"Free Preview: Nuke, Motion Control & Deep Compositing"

And I came up with the idea that he would flick the board up and he would toss the board in slow motion.
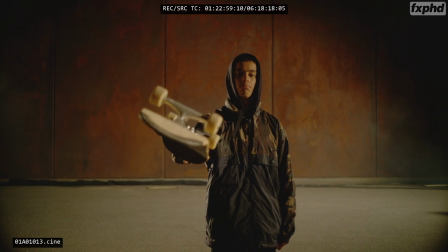995s
And in fact, the rotating board going through the air is a really good product shot if you're selling skateboards. It's a product shot that shows the board in sort of 3 dimensions, but if you think about it, it doesn't actually scream product shot. The other thing, of course, we did is then focus on the board and him standing on it, as opposed to him running and then getting on the board.
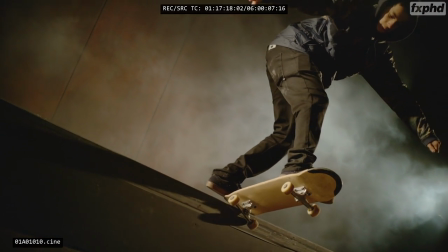1017s
And so that opening sequence was kind of rejigged to emphasize the board. Now, when we did our initial idea with the previs, which was terrific and we loved it to death and we learnt a lot about the spot, we didn't have the idea of having pyrotechnics and explosion.
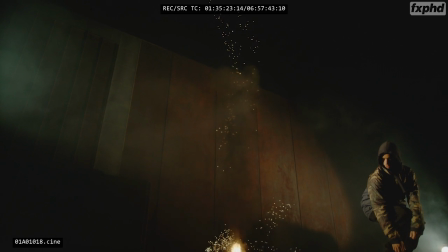1034s
But I thought that given that we'd gone so heavily into the slow-mo and stuff, that we needed to sort of get a bit more oomph into the spot.
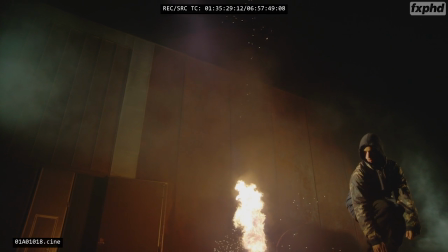1041s
So we came up with this idea of having petrol bombs go off behind our skateboarder.
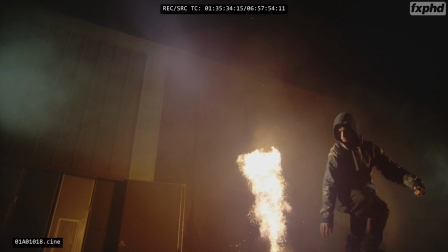1045s
And so we had 2 takes of our skateboarder at the end of his travel, jumping and leaping.
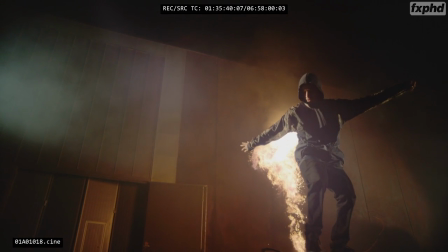1051s
You'll note that the board isn't in shot when he goes into the leap, so we don't have a continuity problem in fact,
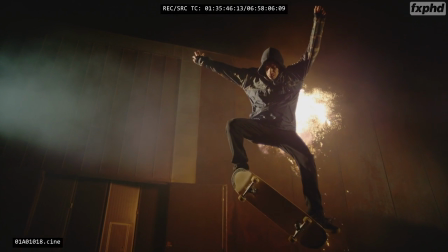1057s
you can't actually go from sideways on the travelling shot to around and jumping while rotating the board. At least I don't think you can do that unless you're some kind of a genius skateboarder. But we solved the problem by him coming up into frame and rotating the board. He then lands, and again in a deviation from what was actually, I guess, articulated explicitly, he doesn't land on a wet surface. We decided that was too dangerous, so he lands on a dry surface.
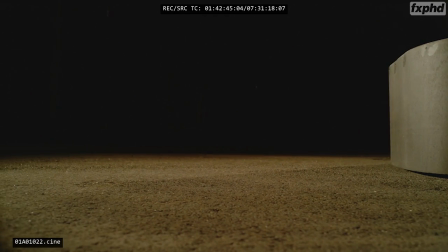1086s
And in fact, what happens then is we're going to got a wet pass and we're going to mix the wet pass with the dry pass.
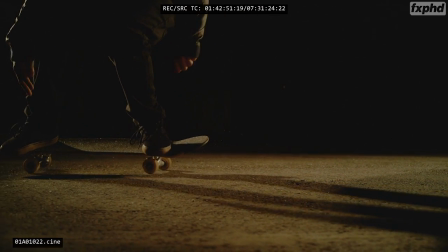1092s
So he lands in the same place. It's a motion control move, but because it's a motion control move, it moves effortlessly and matches up. So that gives us our sequence. We now have to turn him around and come back. Because we've done some pyro and exploded a bomb effectively behind him, I thought it would be fun to have a little bit more of that. And so we actually fitted flint to the end of his skateboard. So when he stops having landed and theoretically turns around to come back for the final run,
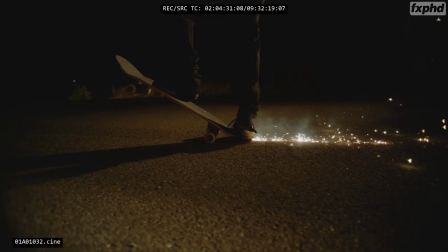1121s
he's putting sparks out the back of his board because the flint is actually being dragged along the ground.
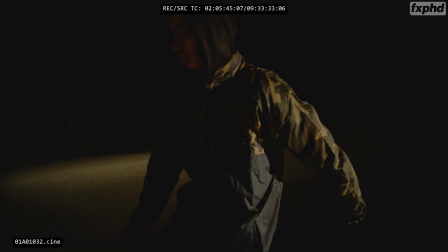1126s
And again, we travel along and up from his board up to him on that shot.
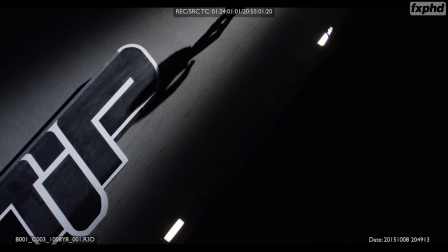1133s
And then we go for the end top shot. Was going to be a spiral out, but we decided that from the drone footage,
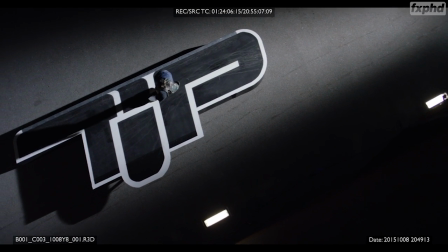1139s
it looked so cool being high and locked off and graphic that we would do that as a lock-off shot.
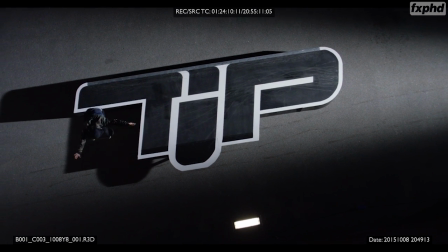1144s
And so that final shot of the logo where he rides across,
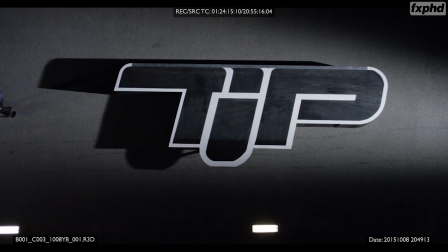1147s
jumps and freezes was in fact done as a effectively locked-off camera hanging off the side of the building.
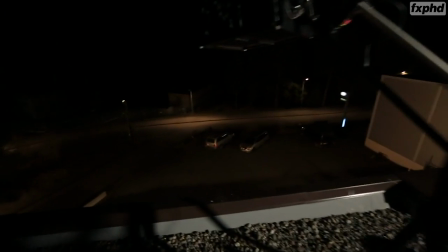1155s
So we moved the whole logo a bit closer to the building,
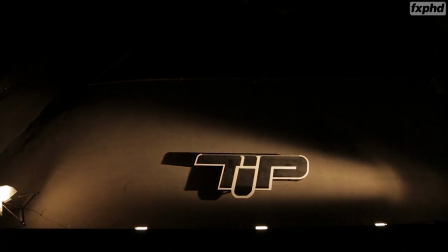1158s
cleared out everything else in terms of the motion control rigs, and then stuck an arm out over the roof of the studio and filmed him going across. And I think that works well. I think it's a nice, easy to read end graphic. And as you'll know, if you've done a lot of commercials work, people really want to read that logo. You can't resolve the logo at the end of a 3-second logo resolve and then cut to black. It has to resolve with enough time, normally 2.5 seconds, that you can take in the logo. And so we sort of need to have the shot kind of static for a couple of seconds And I thought by the time we spun and came up and then held for a couple of seconds, it would be a bit dull. But if we had it just locked off there and he just rode across it and jumped, that we'd get our 3 seconds in for our end tag, and that's what we did. So that's basically the structure of the ad. So one of the things I wanted to get you guys to have a look at is our discussion I had with some of the crew on the shoot so that you get an insight. And of course, one of the most important people for us as visual effects supervisors and visual effects people is the DOP. Marcus is an Australian, really great guy, and I wanted to bring you this section of my interview with him as he discusses some of the issues around motion control in the broader context, just to kind of feed our understanding of the issues at hand. Thanks so much for joining us. Man, I've been having fun here at Stella. It's great. Yeah, it's been fantastic. I think we've got some really good stuff. So you're full-time, obviously, here. Yep.